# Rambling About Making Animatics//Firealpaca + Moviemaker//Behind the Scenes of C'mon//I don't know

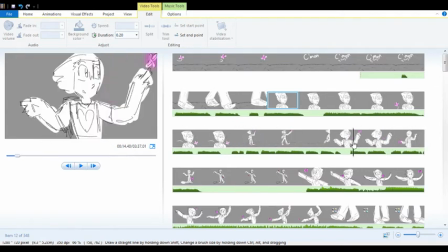[12:20]
I'm dealing fast and loose with sort of character designs. This is based on a concept art, which is the cutest thing ever. Old art. And again, it's storyboard, so play fast and loose.
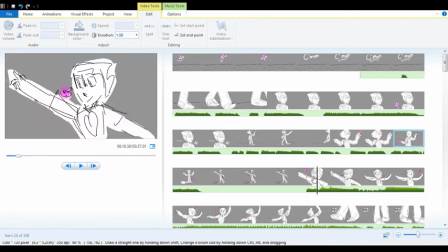[12:36]
He doesn't necessarily need a hairline if it gets the point across. And with this is like my smoothest animation, but this is quick right here.
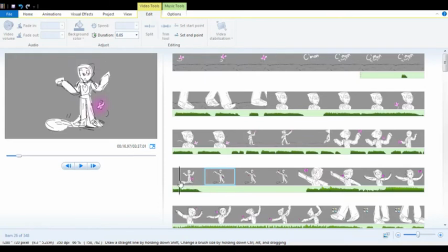[12:51]
But what you want, this drives the eye line, the line of motion. So I go up, up, up, up, and then we zoom in, bam, it's over here. And then Phoenix is this little head roll to the,
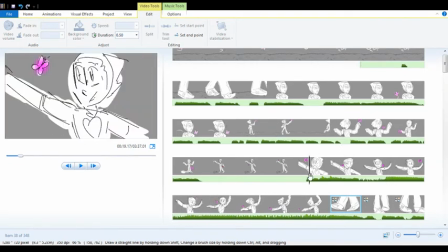[13:13]
and then he's right on the drum beat, which is, this is the timing bit. As you can see, these are all 50 seconds, and it actually turned out pretty well. But like, yeah, there's that, there's eye.
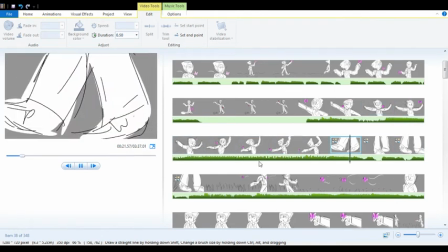[13:33]
And I go down to the feet, and this is something I like to cheat, kind of, with moving.
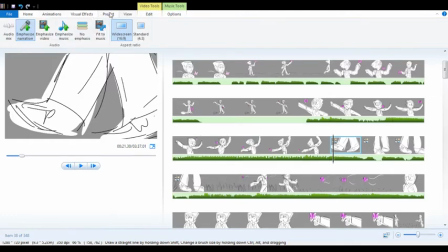[13:43]
With these, you just go to, where is it? Animations, I think.
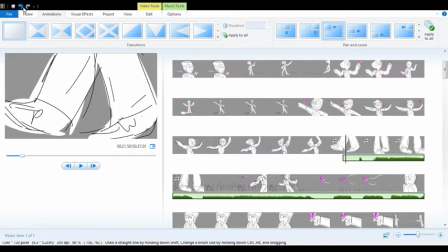[13:51]
No, stop. Stop. Stop.
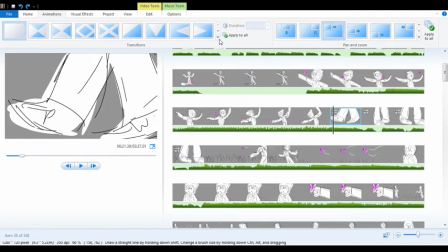Ah, it's over here. I'm dumb. Sorry. It's over here, right? And so I go back, I go forth, bam. This is the same frame with grass added.
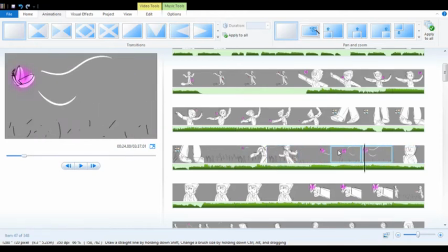[14:14]
The butterflies are really simple. Up, down, up. These are the same butterfly, actually.
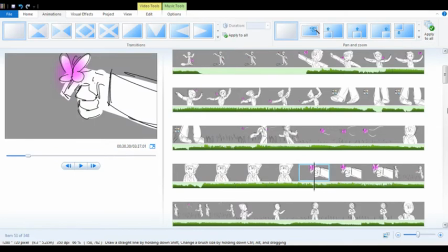[14:29]
Again,
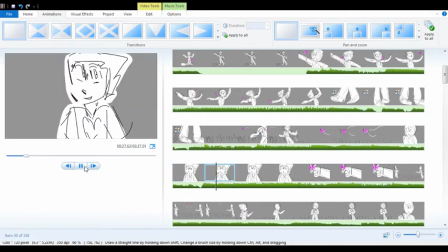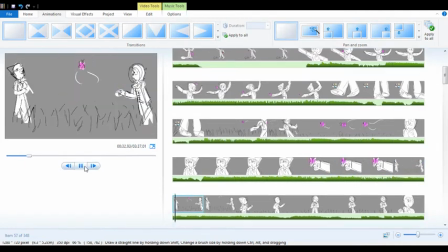[14:36]
let's get to a part that I think,
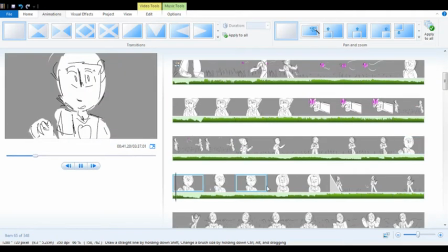[14:46]
yes, I want to talk about.
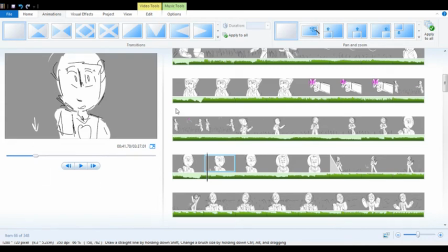[14:48]
Sometimes, so right, these, if you think your motion isn't going to come up clear enough, adding this little just arrows to help direct your eye, that can be helpful.
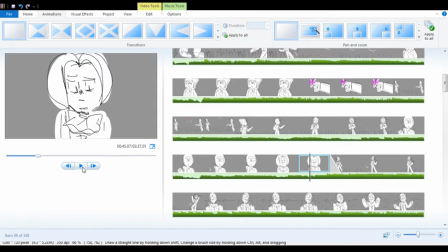[15:03]
These are storyboards. This isn't necessarily a PMV or an actual animation.
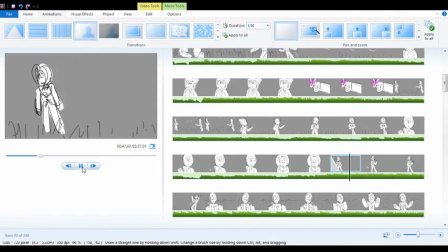[15:09]
Play fast and loose.
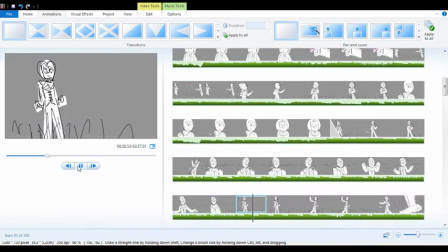[15:18]
Again, this is one of my favorite tricks that I love seeing in animatics. It's where you do one, and you do this, and you slowly zoom out with each frame, and then you get to about a midpoint, and then bam.
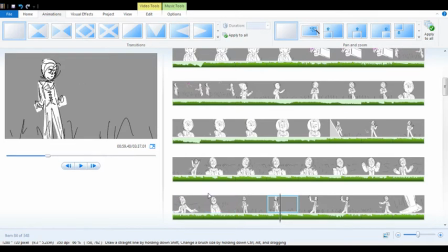[15:38]
You don't even need any zoom in effects or zoom out effects,
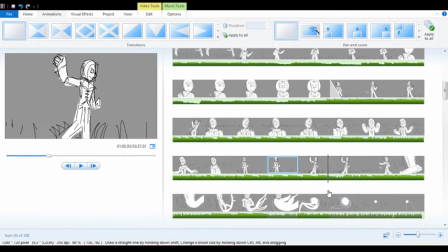[15:42]
and then just a little motion here. It's not much. Like bam.
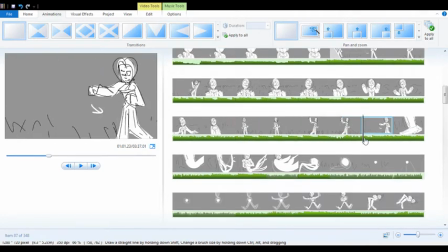[15:54]
And again, you get that motion with this arrow, helps do it. This could have been a little smoother, I will admit. I should have spent more time maybe doing this, making it more clear, because I feel like this is just a sudden jump into this.
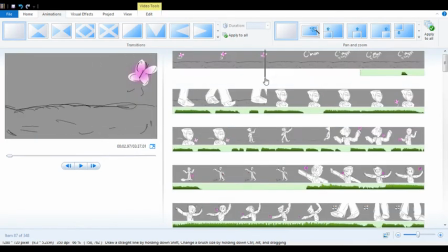[16:12]
Like, maybe I should have done a little more mysticism up here, but I think you get the point with the pink glowy butterfly.
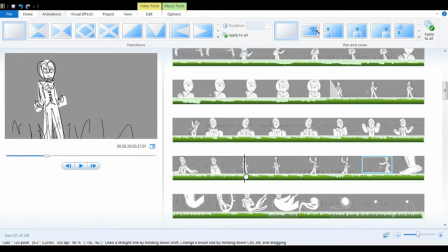[16:18]
So all your comments have been extraordinarily kind. I love hearing from you guys.